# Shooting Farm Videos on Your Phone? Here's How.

In this video, I'm going to share with you a few pointers to shooting video with your phone. These tips can be applied no matter what you're shooting, whether you're on farm, shooting some awesome discovery, or just capturing the beauty in front of you. Today's tips, we're keeping it simple. We're not going to talk about what fancy gear to use. We're not going to talk about how to edit it all together. We're going to talk about using what you have to shoot a decent short video.
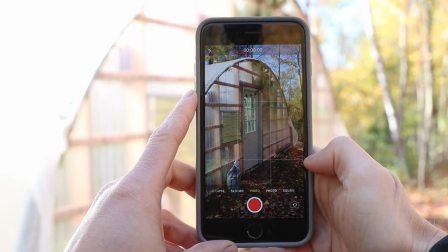0:26 First, decide which orientation to record your video in.
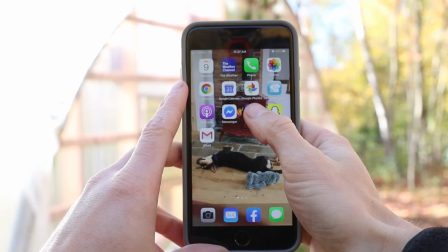0:29 Most of the time you should be shooting landscape unless you're solely shooting for Instagram using vertical video.
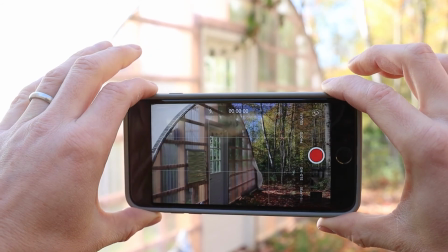0:36 Presentations or YouTube videos that will be shown on a computer will look much better if your phone is turned sideways.
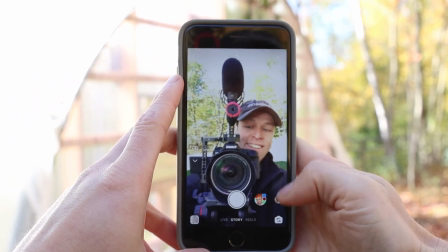0:43 Another thing to note is that the selfie camera or the front camera is the most convenient to use when you're recording yourself,
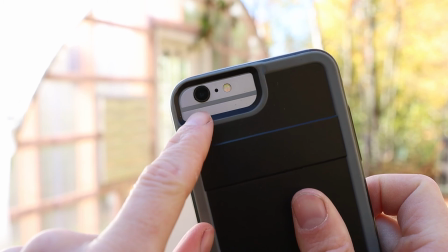0:51 but generally is going to record in a lower quality than the one on the back of your phone.
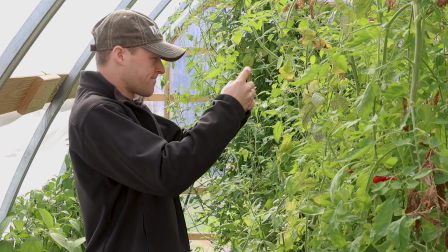0:56 A few things you can do to steady up your video is simply to stand still or lean against something to brace yourself.
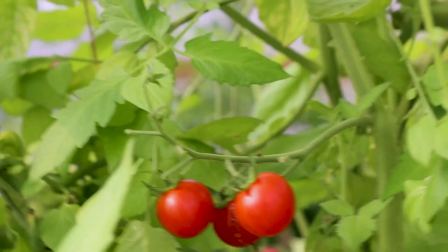1:04 Walking shots will cause excessive shake, and if walking shots are required, don't forget what's happening on your screen.
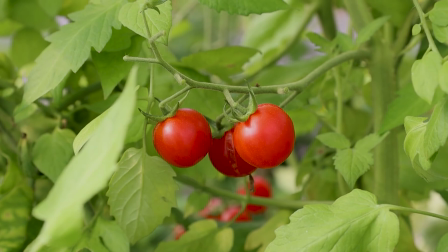1:12 Make a conscious effort to ease your movements. Walk like you have a hot cup of coffee in your hand.
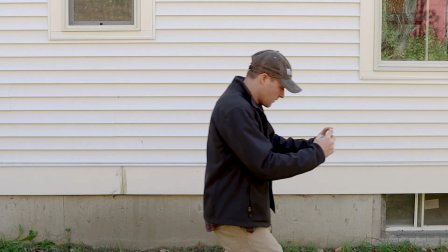1:17 Bend your knees and keep your arm movements separate from the rest of your body.
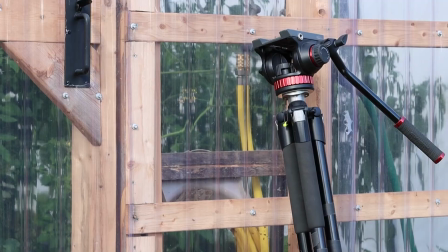1:22 Another way to steady up your video is to use a tripod or some other stand or mount.
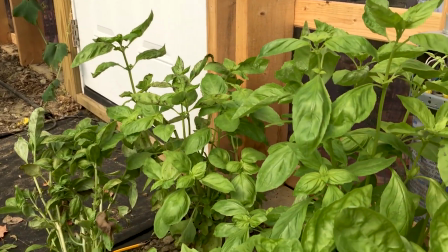1:27 They make various mounts to secure your phone to different objects, and if you have it, go ahead and use it.
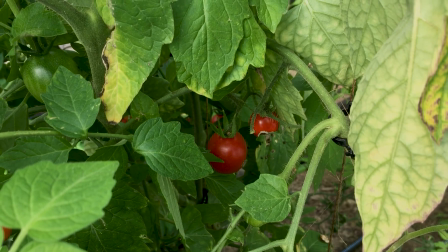1:34 I know it's not always convenient, but a little extra effort dramatically improves the shot.
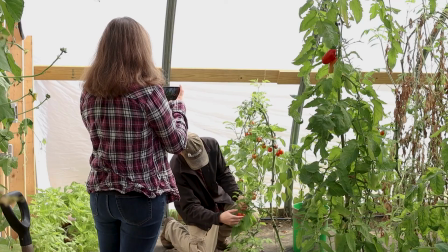1:39 And lastly, for stable video, you can use a friend. Have somebody nearby hold the camera for you if you're showing off the subject as opposed to taking the camera with you.
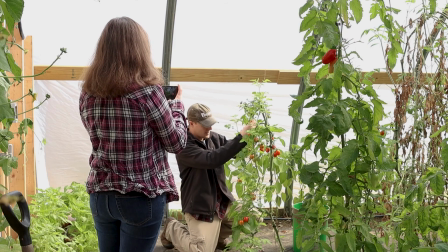1:49 This lets you focus on what you're doing and not worry about getting the shot. Make sure you take lighting into consideration.
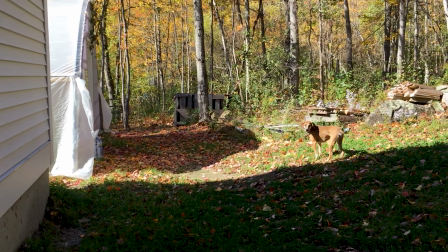1:57 Turn on the lights. The more light, the better in most circumstances. However, diffused light is best.
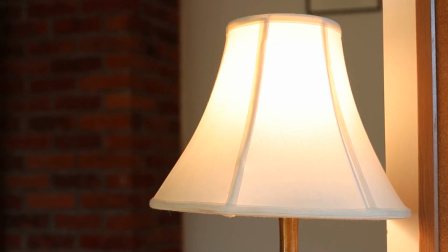2:04 Now, what does diffusion mean? Avoiding harsh light. This is why lamps have shades, to spread out the light evenly across the space.
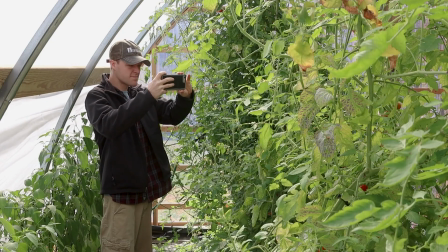2:12 For example, shooting in a greenhouse is often great because it has diffused light.
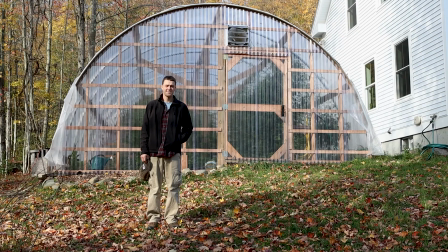2:18 Another example is shooting in the shade rather than direct sun. If you or your subject is squinting, it's harsh light.
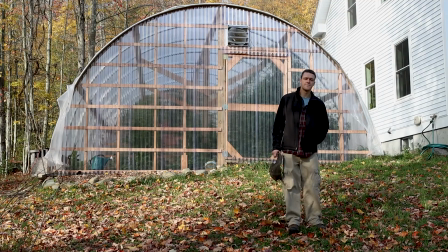2:26 Overcast days are ideal because the light is diffused.
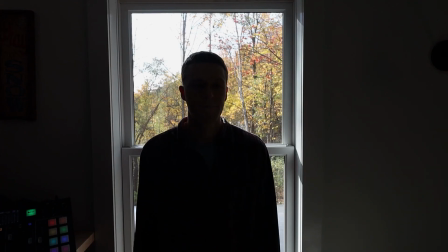2:30 Shooting next to a window can work well, but don't have your back to the window, or that backlight behind the subject will give you a silhouette.
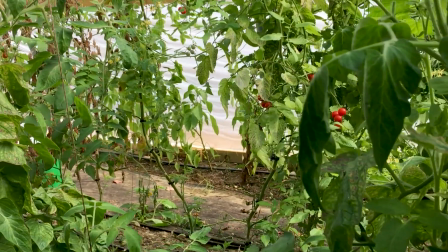2:38 Audio is really important in making a good video as well, so make sure you eliminate excess noise that you can.
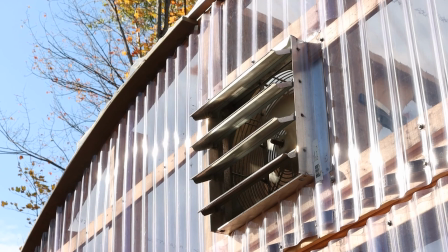2:44 Shoot in a quiet environment.
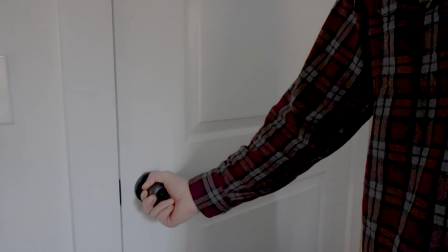2:46 This may mean turning off fans and equipment, closing a door, closing a window, or asking others to hold their tongue while you are recording.
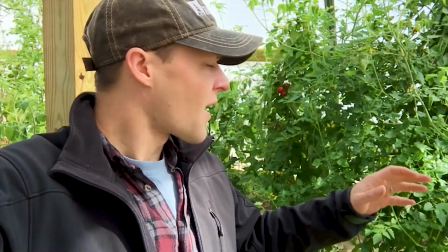2:55 If someone can't hear what you're saying, then it isn't going to help share your message.
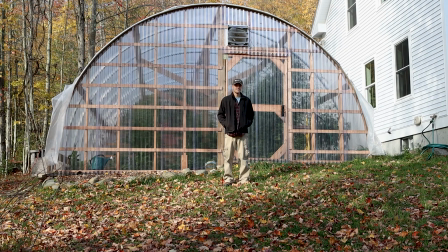2:59 I want to mention framing. Keeping the subject centered in the frame and the blank space always ahead of the action.
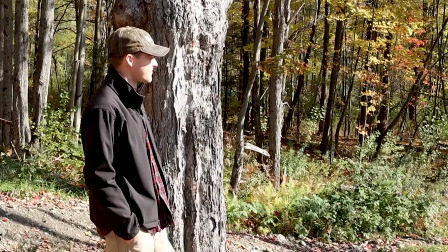3:07 For example, if someone is talking, you want them to be facing the shot rather than looking out of the frame.
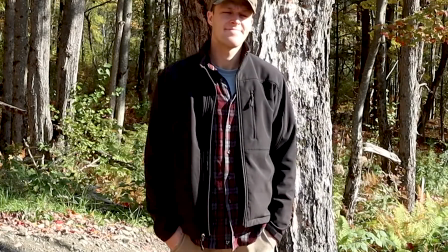3:13 Make sure you watch that headroom. You don't want too much or too little headroom. If you picture a grid or turn the grid setting on your phone,
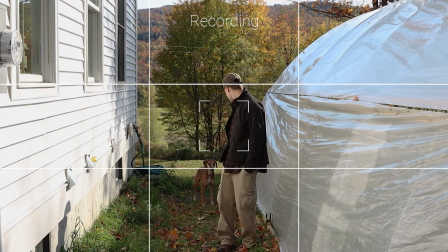3:23 you want to keep the eyes on the upper line and the points of focus in the intersections of those lines.
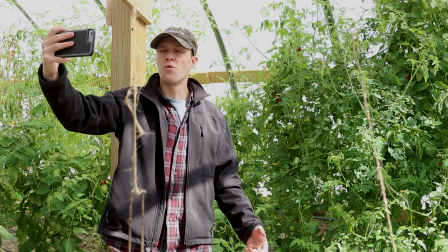3:32 And lastly, keep it short and to the point. No one really wants to hear you ramble on for minutes about this or that and the other thing.
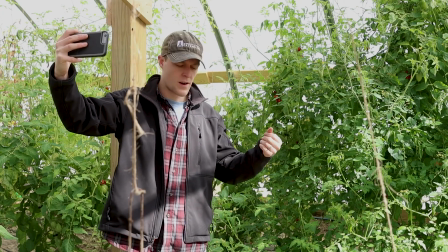3:38 Stay focused and boil down to the key things you want to share. It's better to have a few short clips than one long, drawn-out video.
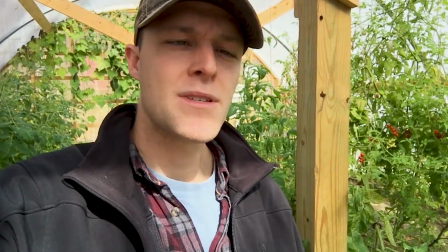3:47 So there you have it. If you take these couple key tips of keeping it to the point, keep it steady in a well-lit space,
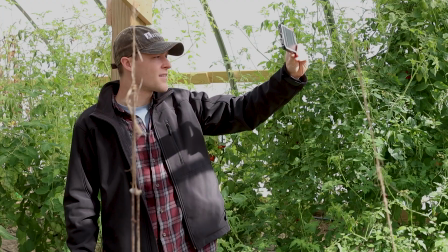3:54 and keep it topic-centered, you'll have a video that people won't mind watching.
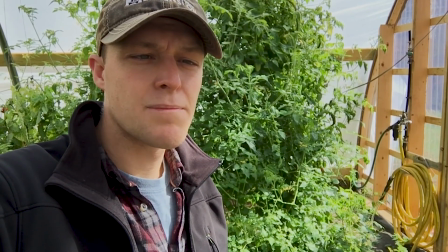4:01 So I hope that was helpful for you, and you picked up a couple pointers to shooting good video on your phone.